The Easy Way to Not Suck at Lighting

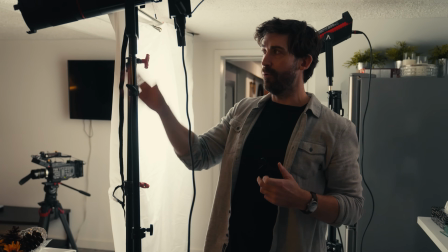20:23 So what I'm trying to do with the spotlight is throw some more daylight, so the same temperature as our key light,
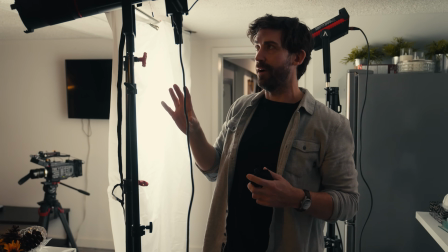20:30 in the same general direction, and fill in some of the dark spots with the same quality of light from the same angle,
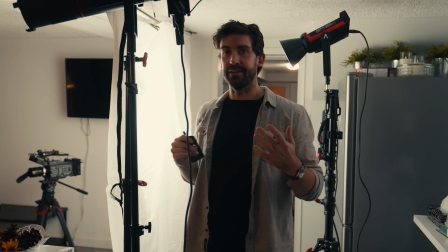20:38 so that the viewer accepts without really thinking that there is a light source over here and it's filling up part of the room,
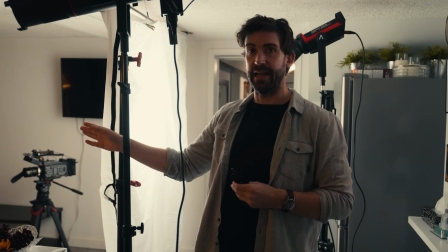20:45 even though it's really only casting this artificial light on his face.
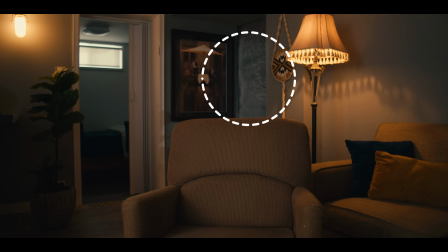20:50 I've used the shutters on the spotlight to create a really narrow beam in the back corner, and I've sort of blocked it off really carefully. You couldn't do this without a spotlight attachment.
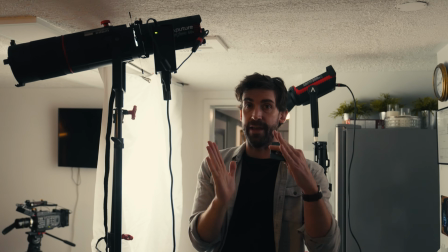21:01 You can literally just move these shutters in any combination of angles to create any sort of rectangle, square, triangle, whatever you need to do.
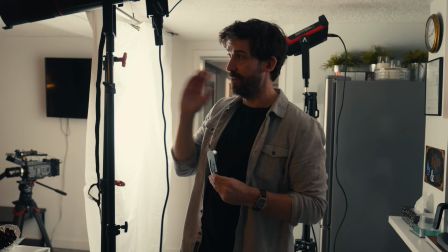21:09 And then into that, so that it's not just a blast of light,
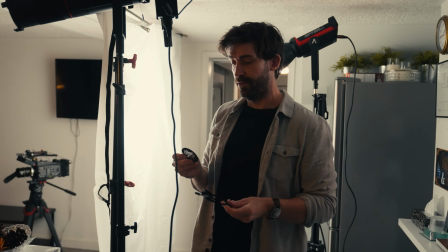21:13 I'm going to use these Cucaloris inserts, which are just basically little discs.
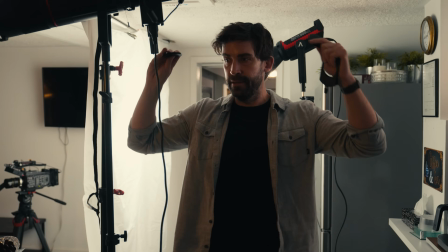21:20 I mean, in the past you used to do this with big frames.
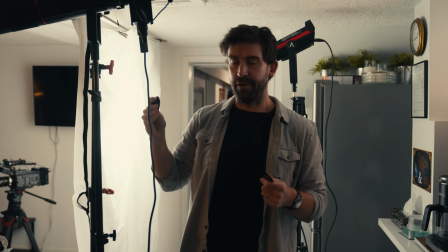21:23 There's any number of ways to do it, but you're putting a pattern in front of the light basically so that the pattern breaks up a little bit.
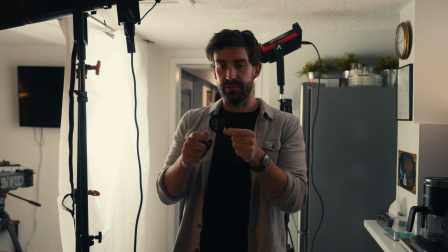21:30 I think for what we're doing, we're just gonna go for a sort of tree pattern. So I'll take this foliage disc,
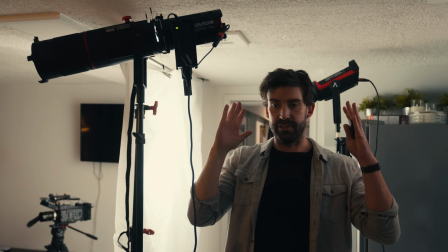21:39 drops into the spotlight, and then that just changes the light from being just a solid rectangle of white to having a bit of spots,
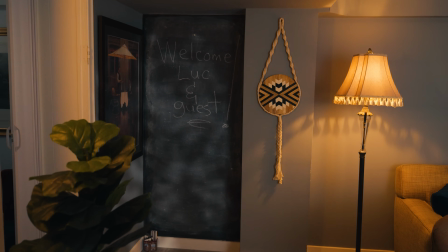21:48 as if there was some sunlight shining down through some trees and then coming through the window. So take a look at the monitor and see how it came out.
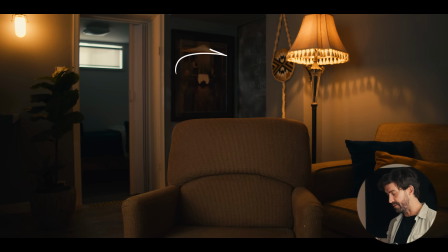21:58 Yeah, so as I turn it on and off, we're just at about 10%, and it's really subtle. You don't necessarily even notice it, but before, with it off, it's just sort of this dark hole, and with it on,
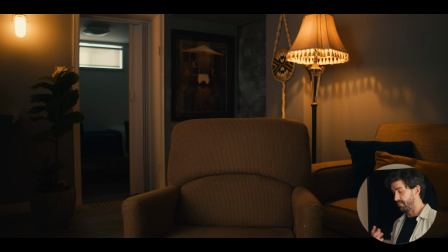22:09 there's this little accent of light that is balanced to our key, so hopefully it makes the viewers think that this is a natural light source. So I'm gonna leave that for now and move on to the second spotlight and see if I can add a little bit of hard light into this, this corner here, because it's kind of looking a little dark for my taste.
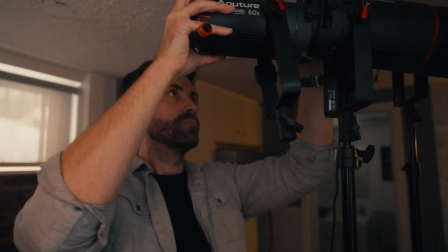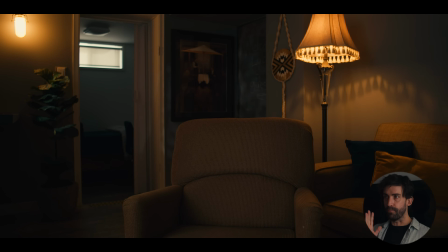22:38 Okay, so with the second spotlight, we decided to just narrow it right down and put some hard light onto this little plant, as if some sunlight was coming through the window and hitting it. So basically just continuing this illusion that there's a lot more daylight coming into this room than there really is.
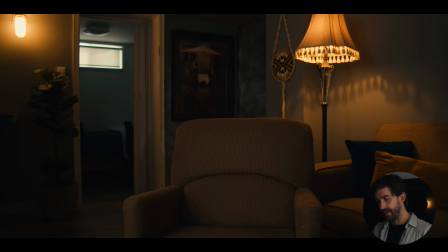22:56 So if I turn it on and off, it's quite subtle, but it does hint at a sun coming from this side of the frame, which is what we want. So bringing it all together, and that would not have been possible with any other light source.
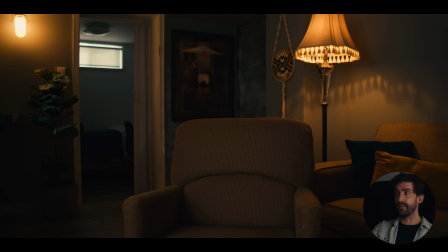23:08 I mean, we have that narrowed down so much, and we found just the right angle so that it doesn't throw any shadows onto the door frame or any other part of the scene. So without a spotlight, that would have been impossible. All right, so the frame's looking pretty good so far.
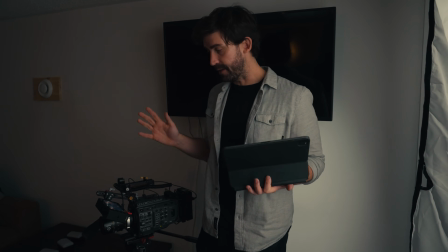23:21 I mean, we're trying to get this done quick.
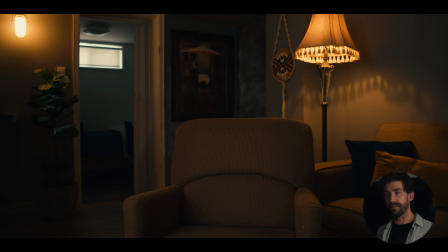23:23 I'm just gonna run around and try a couple of MCs, like little pocket lights in different places, see if we can add just a little bit more texture, and then we'll wrap it up.
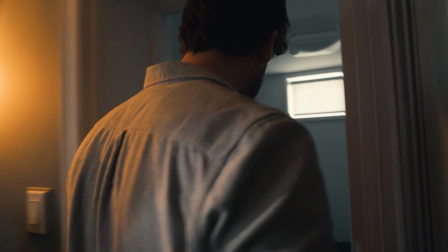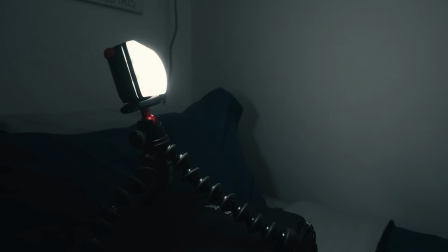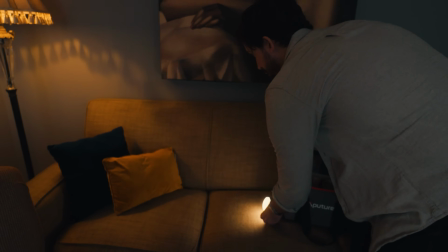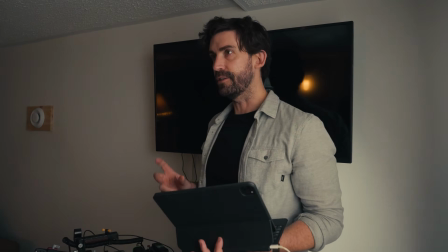23:49 So pretty subtle with those little MCs. I just used 2 of them, and I could do this all day.
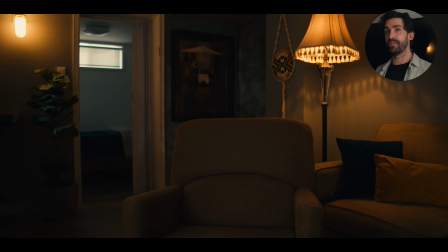23:55 We could be here for hours and hours, but we're trying to keep this to an hour-long setup, so we're gonna wrap it up. But we took 2 of the MCs and put one in the back room at a really cold temperature, again, to sort of emphasize this contrast between cold and warm.
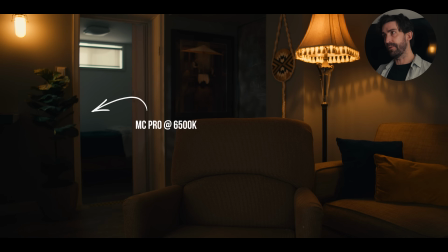24:09 So that one is at 6,500 Kelvin, I believe, and it's just sort of lighting up the bed a little more and that back wall. It's very subtle, you probably don't even notice it, but if I turn it on and off, yeah, it's definitely doing something, and I like it a little